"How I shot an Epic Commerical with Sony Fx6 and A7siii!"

more um intense just to have a more um dramatic editing and more like let's say not dramatic i
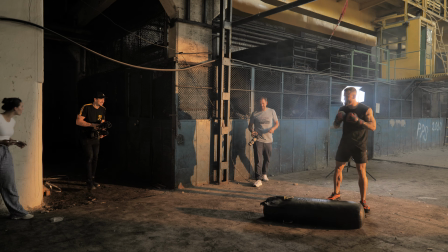want to have a more intense edit I think there was a word but I don't have
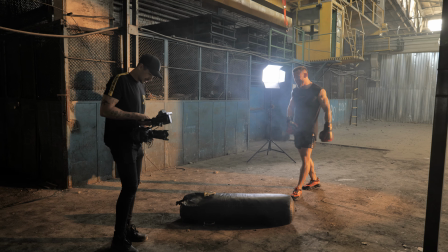it in my mind but moving forward attaching this
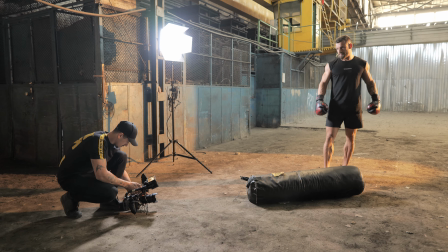big boxing bag was a little bit hard and after a few punches it went on the floor so I had this
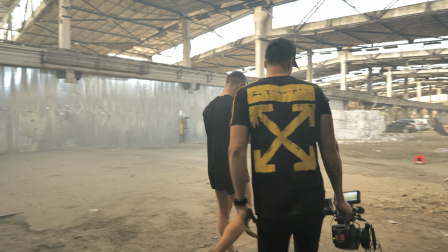idea to film it while it goes down and put some dust on it and I don't know make a cool shot as scene.
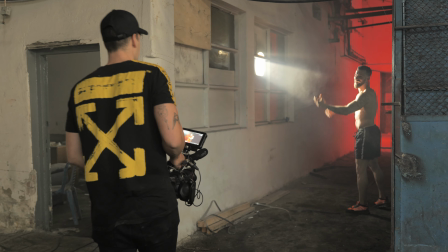One of the things that you might see in the video is that there's a lot of light in that hall.
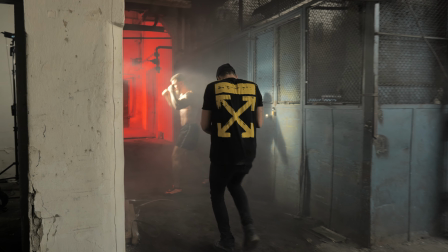So how did we get to have this more dark and moody scenario?
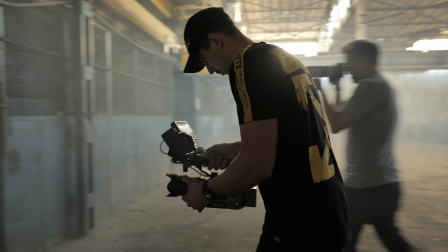So I kind of search for spots in the big hall where there's not so much light and I
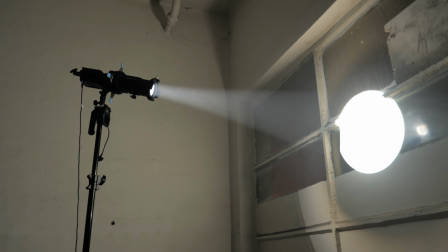put light my own in order to create more contrast and in order to play more with the shadows and highlights.
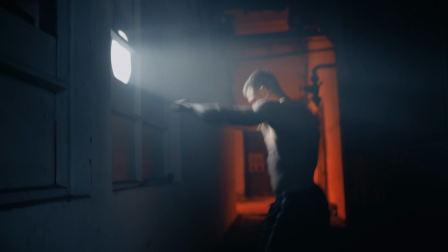As you see here, I put my 9-Line Forza 60B with the projector lens in front and whenever I shoot with the projector lens,
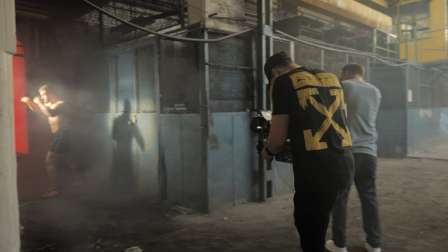that projector lens makes the beam so much harder.
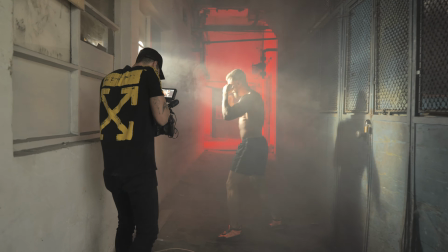So it makes your light streak more obvious. So that's why I use it a lot. Having that Forza 60B with the projector lens and a V-mount battery, you can take this anywhere. and because of the projector lens and because the beam gets focused so much you can use this even in outdoors even in bright light to
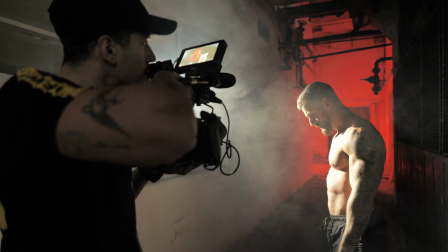shape your light on subjects or create shadows or anything like
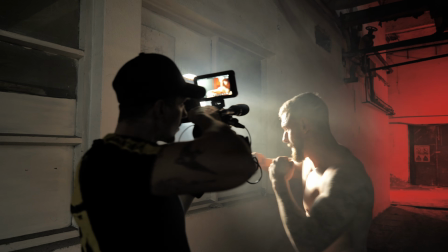that so it is a really powerful setup like that.
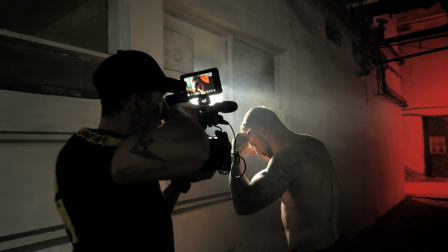In the background I have a mix panel 160 setup on red and it's running on beam mount batteries.
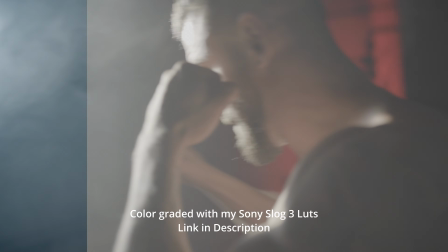One of the things I like whenever I'm on set is to have lights that work on battery and that is because I don't like to get my attention away from creating so I put my all my lights on batteries because I like to be fast and if I need something in a place I just can go put it there I don't have to struggle with bringing cables finding power management and all that so batteries on lights
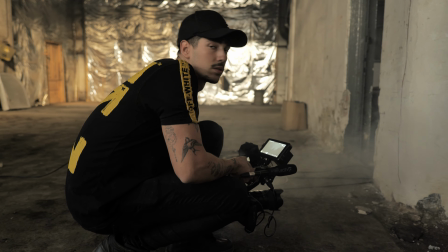it is a really good investment and it's a really good thing to have on set also it's a really good thing to have haze on set because haze makes
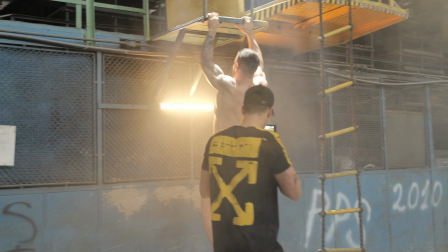everything more interesting so yeah it is it is worries but the footage looks amazing.
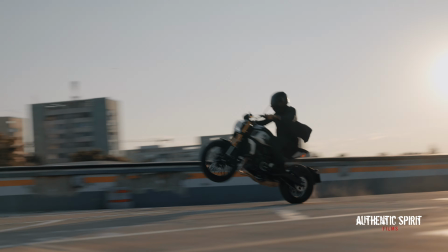Now we're moving to the next shots where I wanted to have Tudor, our actor,
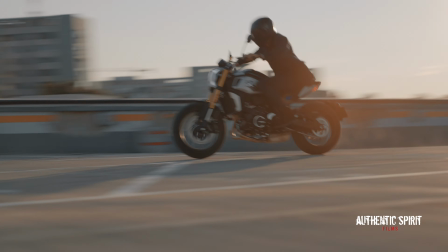to make some pull-ups and just see his muscle on the back and see his strength because the whole video is all about power.